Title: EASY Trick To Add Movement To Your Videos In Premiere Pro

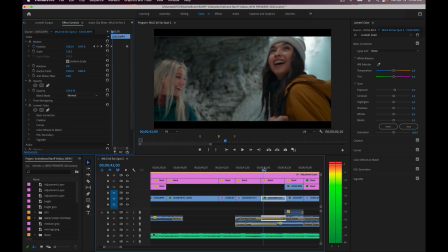What's up, guys? Ryan here at Signature Ed. It's just a really quick Premiere Pro tutorial for you. If you're looking to add a little bit more motion, dynamic interest, just make your videos a little bit better.
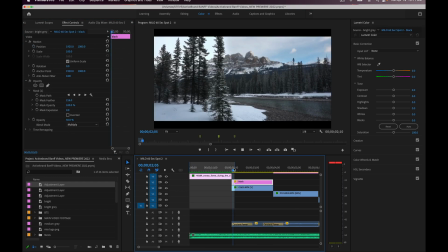This is a trick that I have been using for a couple of years now, never done a video on, but it's basically just adding keyframes to add a little bit of motion to your shots.
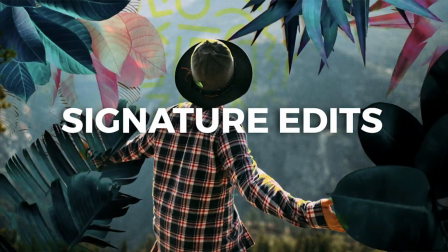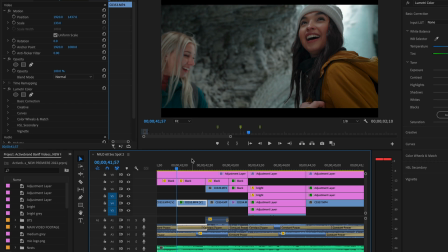One of the things that you may find is if you've got a bunch of shots that were just shot locked off, you weren't really adding much movement, they're kind of stale, kind of dry. So I've got this sequence right here. Let me just mute my audio. So here's a little sequence, hand, cave, okay, really cool.
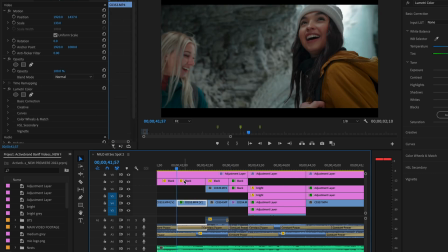But if we actually exaggerate the movement in these camera shots a little bit, we can add a lot more interest. So what we're gonna do is just hit the keyframe button up here. Now for me, because I like to keep things really quick and simple, what I'll do is I'll add a keyframe. So I'll hit this little button right there. To show you once more. There it is, hitting a button. Who knew?
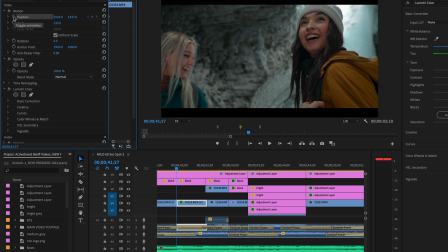Then I'm going to hit the down arrow on my keyboard, and that's going to take me to the next clip in the sequence.
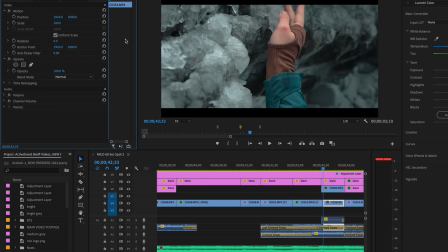So down and up will navigate inside of clips inside of your sequence, and then left and right will move between frames. So what I'm going to do is hit down. That'll take me to the end of the clip. I'll back up to the next spot where I can actually see that clip, and then I'm going to grab my height right here,
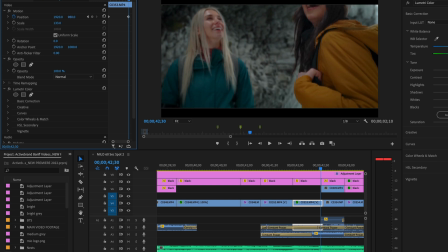and I'm just going to move it. And that's automatically going to add another keyframe to my sequence. And I'm just going to reposition the frame.
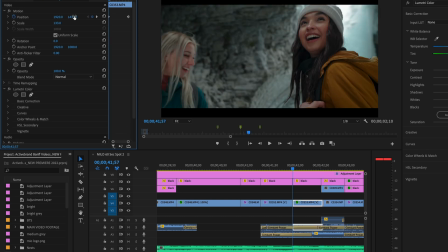So in this case, I went from here, here, and then we're going up to there.
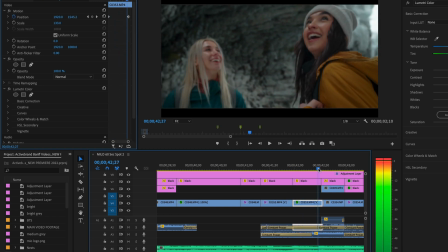Now we're not really adding a lot of motion, but here's without the keyframe. We're just going to reset it. That's where the shot ended before, and now here's where it ends. So it just ends in a lot nicer spot.
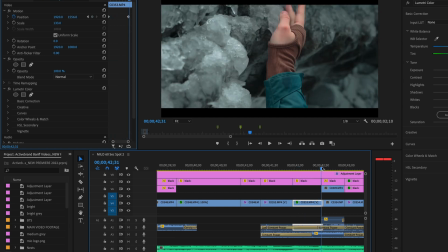And we're slowly going up in that shot. So then we're going to keep that motion going. So we've got this next shot of a hand, really quick one. Just like that, we're gonna add another keyframe in here. So again, we're gonna go to the beginning of that clip. And if your up and down arrows aren't actually cycling to the beginning of the clip, it's because you haven't highlighted it as one of your selected tracks here on the right.
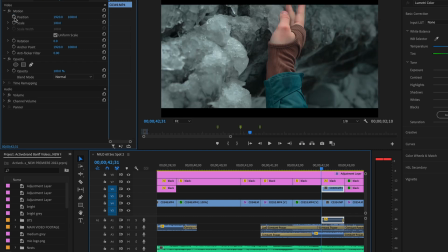So I'm going to, again, hit the position. And again, we're going up.
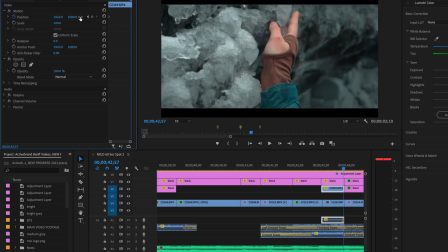So there's two options. We could just hit the position, go to the end like I like to do, and move it kind of like that. So now it's gone up with that shot. Really, really quick and simple way to add a little motion to your shots.
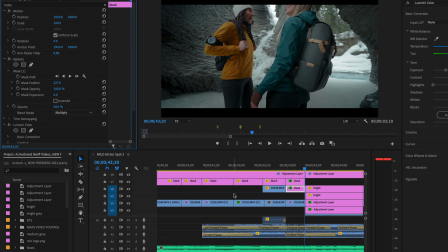Now you might be saying, Ryan, how do you get these black bars? That's a great question. I've just got a little template here that I've downloaded, I think from like Tom Santos Films or something.
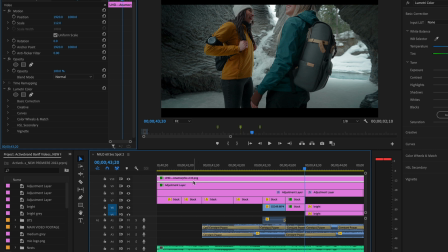I'll try and link it in the description. But it's basically just an anamorphic black bar template. However, if you don't have one of these, super easy to add that in. And that's what allows you this wiggle room, right? Is allowing you to have the motion by cropping a little bit. You can move up and down super easy. You can also do this for left to right movements. So let's just drop back over here.
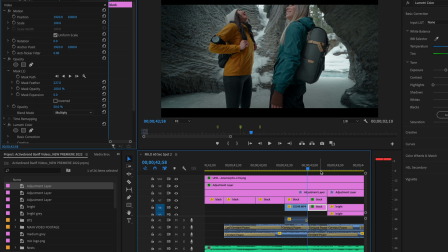Drop back over here. I've got my shot in the cave right there. Super quick little pan around. We're gonna add a little bit more motion. So it's already panning to the right of the shot inside of this. So we're going to the right of our subjects. What I'm going to do is find the shot, select the beginning.
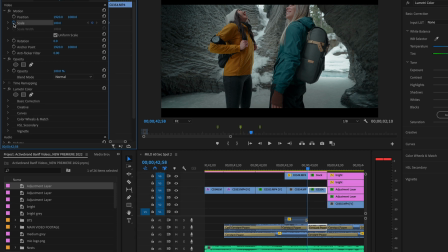We're going to exaggerate it, the movement that's in there. So we're going to, that was by accident. We're going to add some scale. So we'll just zoom in a little bit to say 105. And then I'm going to reposition for the start of my frame. So I want their faces to be in the shot, so we'll just correct it there. And then I'm also going to move things to the left.
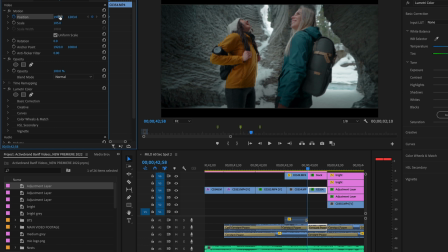So remember, we're adding motion from the left to right in this shot. So there's the far left of the frame.
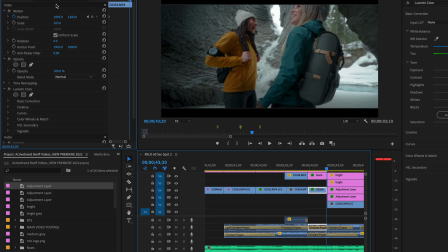Now I'm going to go to the end of the shot, select that clip again, and reposition my clip on the far right of the frame.
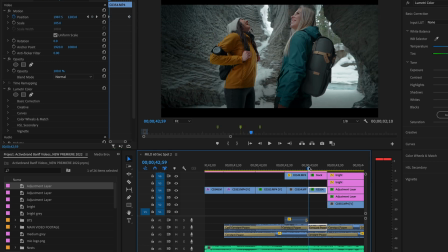So now we've just exaggerated the amount of movement. So you see that? It's very quick, and there's not a whole lot to see, but just like that. Compared to, let me delete these keyframes and play it for you again.
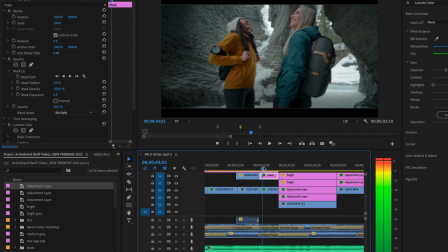So almost no, like, really noticeable difference, and that's the whole point. You don't want it to be noticeable, because if it is,
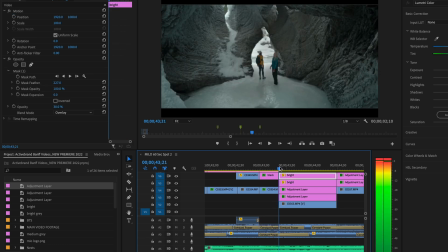because if it is really noticeable, obviously it's not going to feel natural. So here's with, and then once more without.